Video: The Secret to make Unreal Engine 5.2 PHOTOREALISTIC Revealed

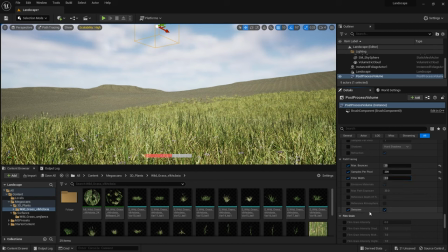4:08 I'll also make sure that the denoiser is turned on which will help to compensate for that reduction in quality.
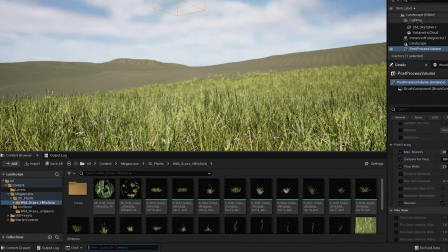4:13 To deal with the grass draw distance issue I went to my console and just typed in the following command
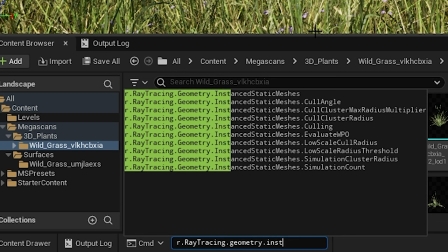4:19 r.raytracing.geometry.instanced.static mesh.culling and then a value of zero here means that we turn off culling for the grass.
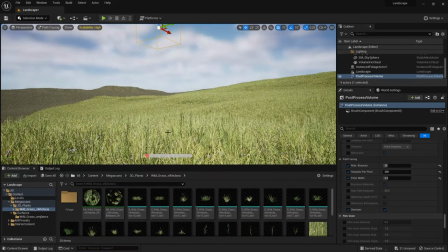4:28 Then I just moved my camera again which would force the scene to re-render and you can see the grass is now rendered and the rendering is also going much quicker now I can see the grass and the grass material on the landscape I can see that the colors don't really match up very well so I opened the instance the material instance for this to just make some changes so I just changed the color and the
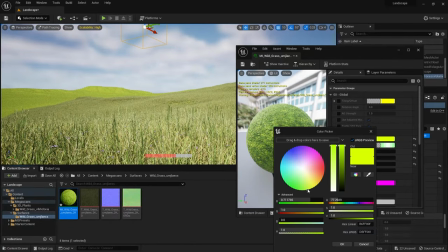4:49 brightness and I did this with the path tracer on to make sure the colors matched up as closely as possible and you can see that's a pretty close match
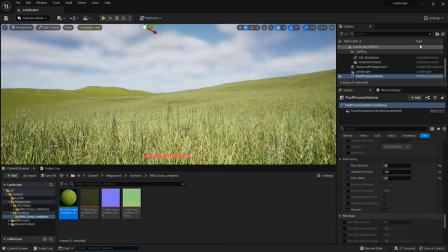4:57 when I'm done the next thing I need to look at is the clouds so volumetric clouds are generally really good in Unreal Engine but in the Path Tracer they just kind of look all pixely and rubbish so I decided I would just get rid of them so I deleted them and then what
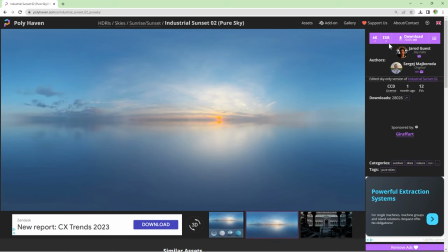5:13 I did instead was I got a HDRI image from Polyhaven because they've got a really good library of free HDRI images and
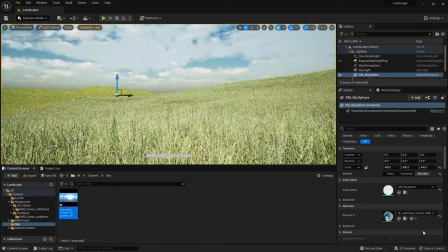5:21 then I added a HDRI in Unreal Engine it starts off with this default one which is really crappy and pixelated so then what I did is swapped it with the one
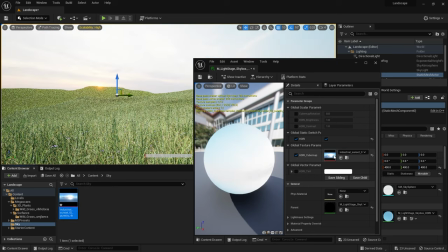5:30 that I downloaded and we can see that that looks better.
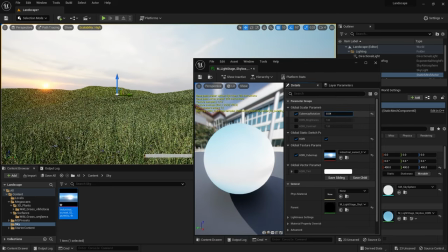5:33 Then I just rotated the HDRI image a little to get the sun positioned right where I wanted it in frame just over here for a bit of a sunset.
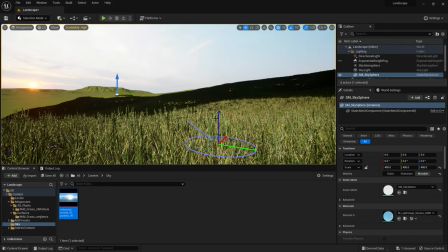5:41 Then I just spent a little bit of time roughly changing the angle of the directional light to get it to match up roughly with the position of the sun on that HDRI.
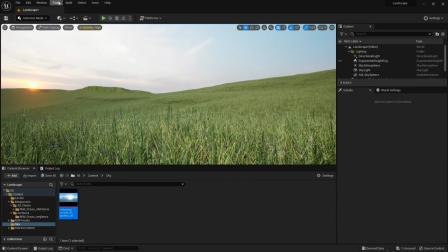5:50 Now I've kind of got the basics of the scene it's time to add some more detail in so I went back to Megascans and as
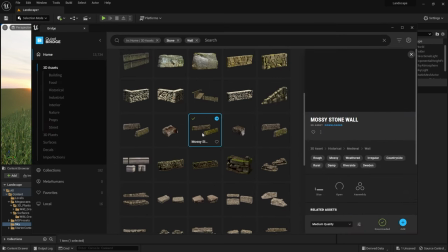5:56 I saw in my concept art there were lots of these cobblestone walls so I found this mesh here and imported it into my project.
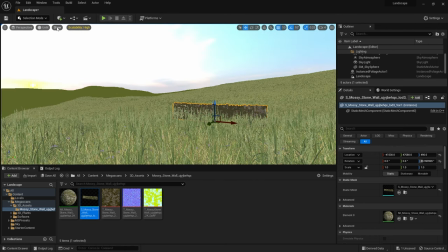6:02 To put this wall in then the first thing I did was turn off the path tracer and I also hid the foliage which would help with performance and I could just concentrate now on the position of the wall.
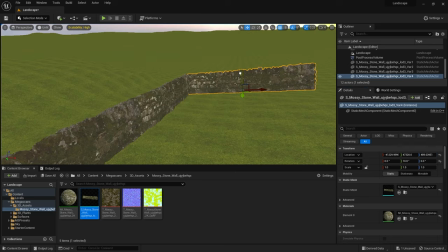6:11 I positioned the first piece and then I used lots of duplication to duplicate it and to create this interesting looking corner
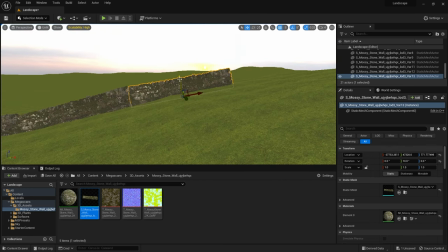6:19 that I just wanted to be sort of kind of quite close up in frame but then go off into the distance and I was very careful to follow the curvature of the
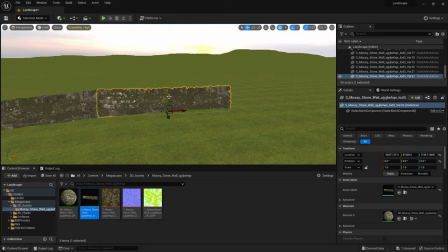6:27 hill as I did this because I thought that made it look a lot more interesting.
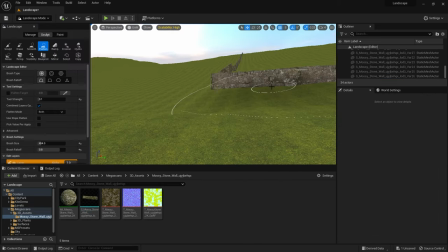6:30 I then realized that I had left a bit of a gap under the wall so I quickly got the landscape sculpting tools in play to fix that.
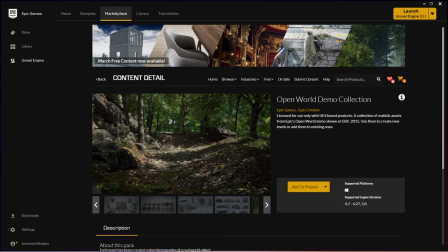6:38 Next up I wanted to add some trees and I had a couple of good content packs that I got from the epic marketplace in the past so I've
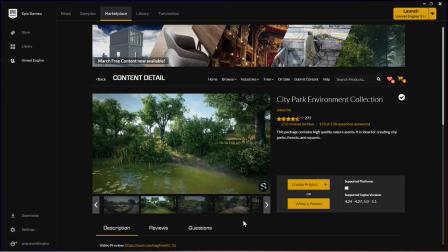6:47 got some trees in the kite demo content pack that I like and also in the city park content pack here there's also some nice trees so I imported the trees from both those project into my landscape project and then I just manually placed a couple
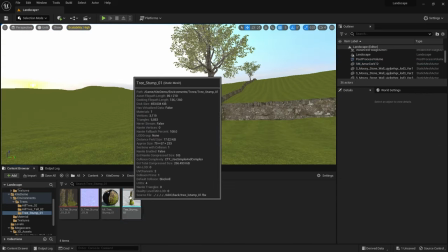7:03 in the foreground because I really wanted these to just follow the path of the wall and then there's also this really nice broken tree stump and I wanted to put this in the
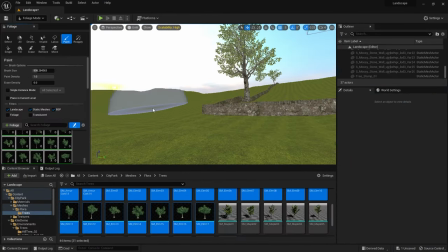7:10 foreground just to give the viewer something to focus on then I loaded some trees into the foliage tool so I could fill in the background
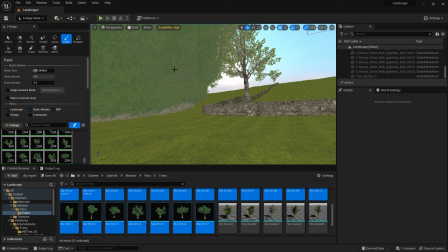7:17 so I needed to make some adjustments to the density to avoid it looking like this which wouldn't have been a good look and then I put some trees
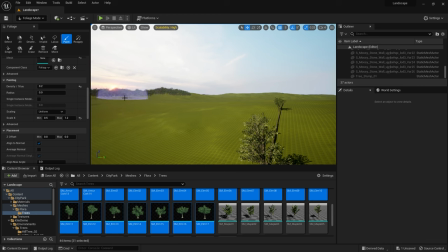7:25 over on the far hill like this but I did delete the ones that were falling in front of the sun and then I lowered
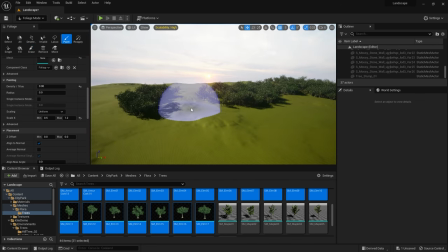7:31 the density and painted those in again to make sure that those trees weren't too thick because I wanted the effect of the sun bursting through the tops of the
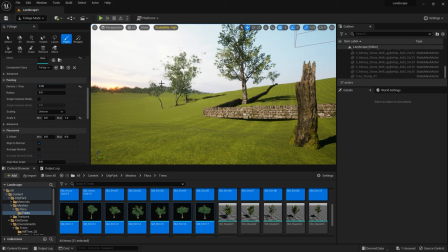7:38 trees over there then I placed just a handful of trees in the mid ground to stop it from looking too empty next I decided I wanted to bring in the farm vibes,
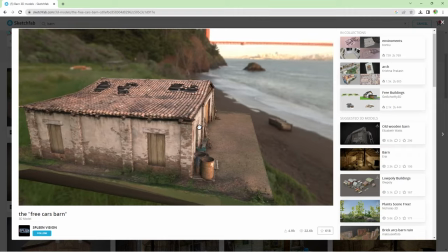7:47 so I found and downloaded this barn from Sketchfab, which was made available for free download by a user called Spleenvision, great name by the way.
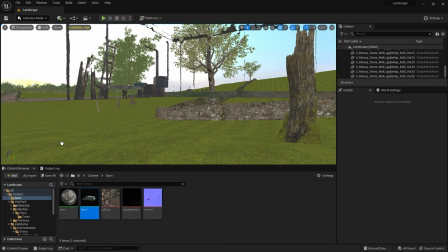7:55 I've linked the model below if you want to take a look for yourself. I placed this barn into the background here,
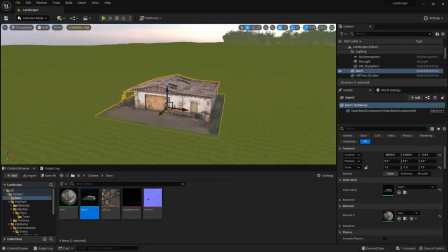8:01 and then as the edges of the barn don't really meet up with the landscape very well, I decided that I'd put a hedge around it.
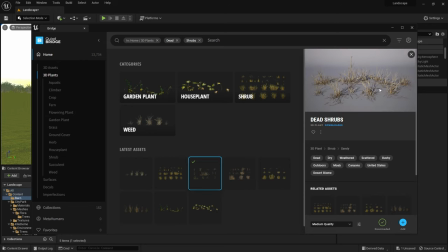8:09 So I went into mega scans and I got some dead shrubs and these I thought would act really well as a hedge around the
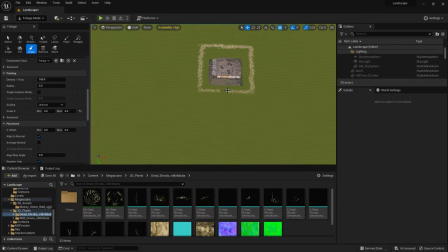8:16 barn so I used the foliage tool to just paint that in and then I decided that I might as well use the same hedge to create a border to
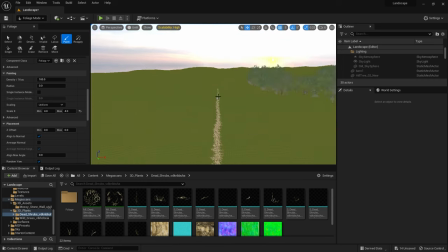8:23 some fields to help me get that patchwork landscape effect that I was looking for and I wanted that to happen in the distance of the scene.
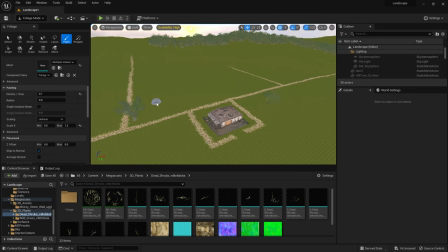8:30 Once I got all those hedges in place I added a few trees along the hedge lines again because I'd seen this in my reference images
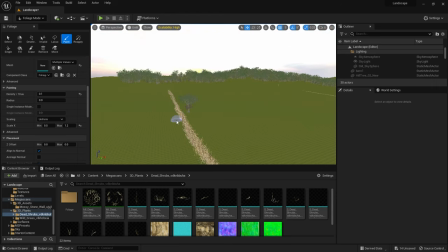8:37 it's something we tend to see quite a lot so I wanted to mirror of that and once I was happy with the placement of these trees I wanted to sort of get that patchwork effect of the fields and I did that by creating a landscape layer blend
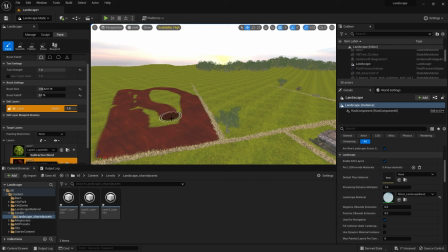8:49 material and using the painting tools to paint in the different parts of the field like this.
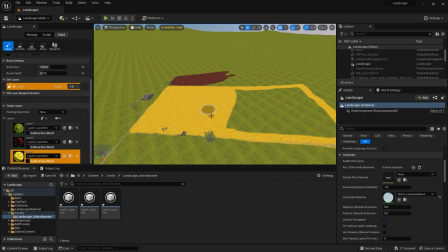8:55 If you want to know how I did this I'll put a link on screen in the description for a tutorial on how I put this material together.
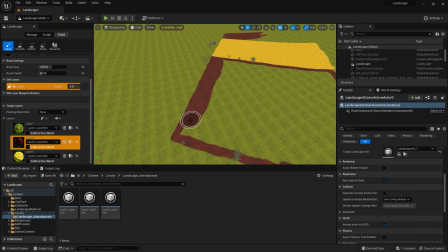9:01 It was at this stage that I also lowered the tiling on the material because I wanted the normal detail to really come through
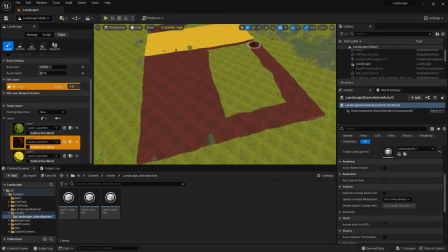9:07 in the distance and you can't see the grass material in the foreground anyway because of all the foliage.
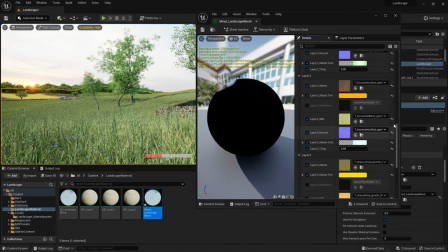9:13 Then I rendered the whole scene again to see how it looked and I made some more changes to the colours in the material as I felt they were a little too bright and saturated.
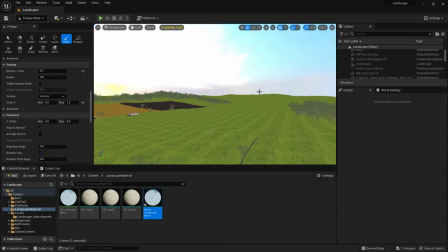9:22 Now I started to think about the finishing touches and I added some more trees to the other side of this hill.
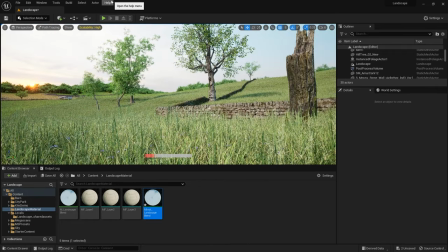9:28 You can only just see the tops peeking over and now that I'm happy with pretty much all the assets in there I wanted
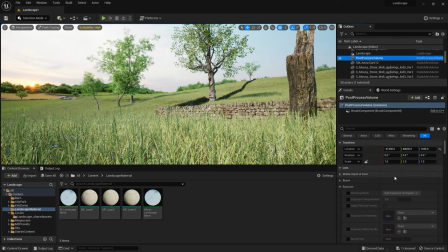9:34 to get my final lighting dialed in so I used the post-processing volume to lock the exposure at a value of one.
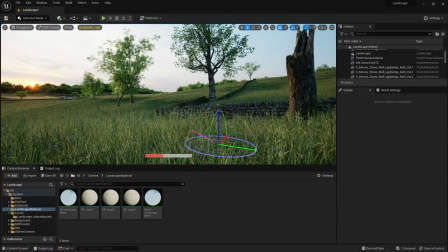9:40 Then I rotated the directional light again to get the shadows to line up with the direction of the sun in the HDRI a little better than it had been doing so far.
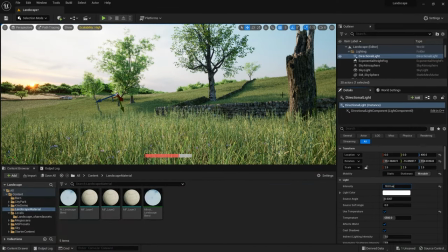9:49 I also increased the intensity of the directional light to add in a bit more contrast and then I went back to the post-processing
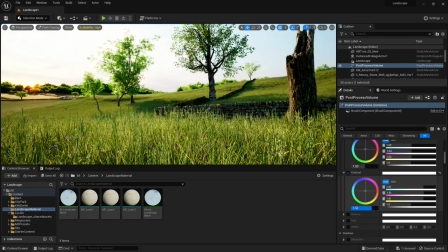9:55 volume to make some color correction adjustments by changing the color temperature and also increasing the contrast slightly.
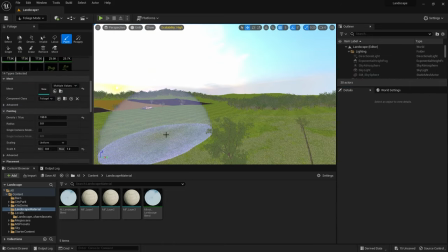10:02 Then I just added a little bit more grass in the distance towards the farm because I wasn't quite happy with that transition and then
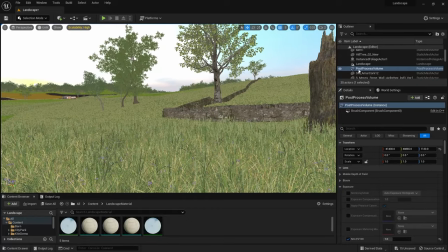10:10 I adjusted the camera to make sure that I was happy with the final composition and then I put the path tracing settings back to their defaults for a better
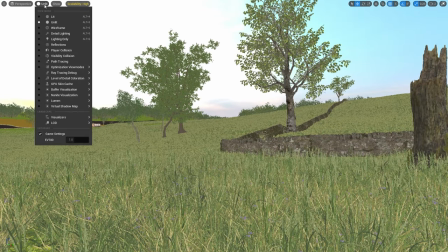10:18 quality final image. Now it was time to get that final image so I went full screen I turned the path tracer on and let the magic happen.
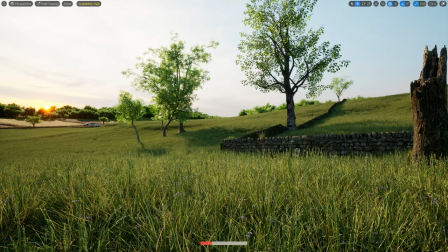10:25 After about 10 minutes I was left with the final image that you can see here and it took me about 90 minutes to put all of this together. And I'm really happy with the result. That's it, so hopefully you've learned something. Leave a like if you did and consider subscribing to Game Dev Academy for more great content like this.
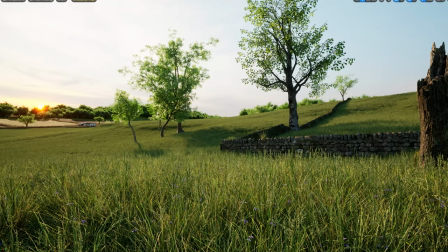10:43 In my next video I'm planning to cover the different ways you can break up tiling in your textures right within Unreal Engine 5. My mission with Game Dev Academy is to make game development and game art accessible to everyone.
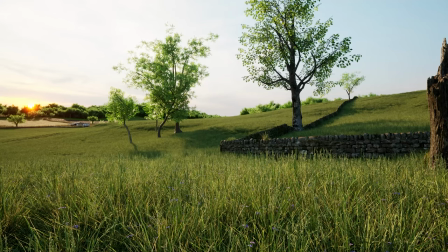10:55 If you'd like to support me in this mission, then please consider supporting Game Dev Academy on Patreon, or even just joining the community over on Discord.
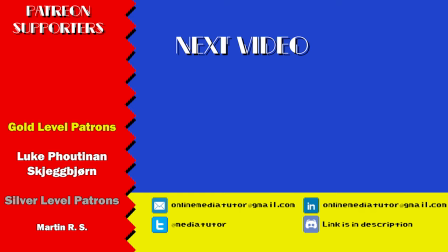11:02 Both links are in the video description. Thanks so much to my current patrons.
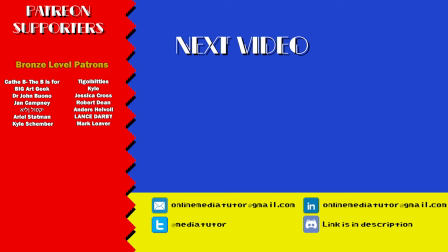11:06 I put their names on screen at the end of every video because without these amazing people, Game Dev Academy wouldn't be able to function in the way it does. So a massive thanks to you guys, and thanks to everyone else for watching. I'll see you in the next one. Class dismissed.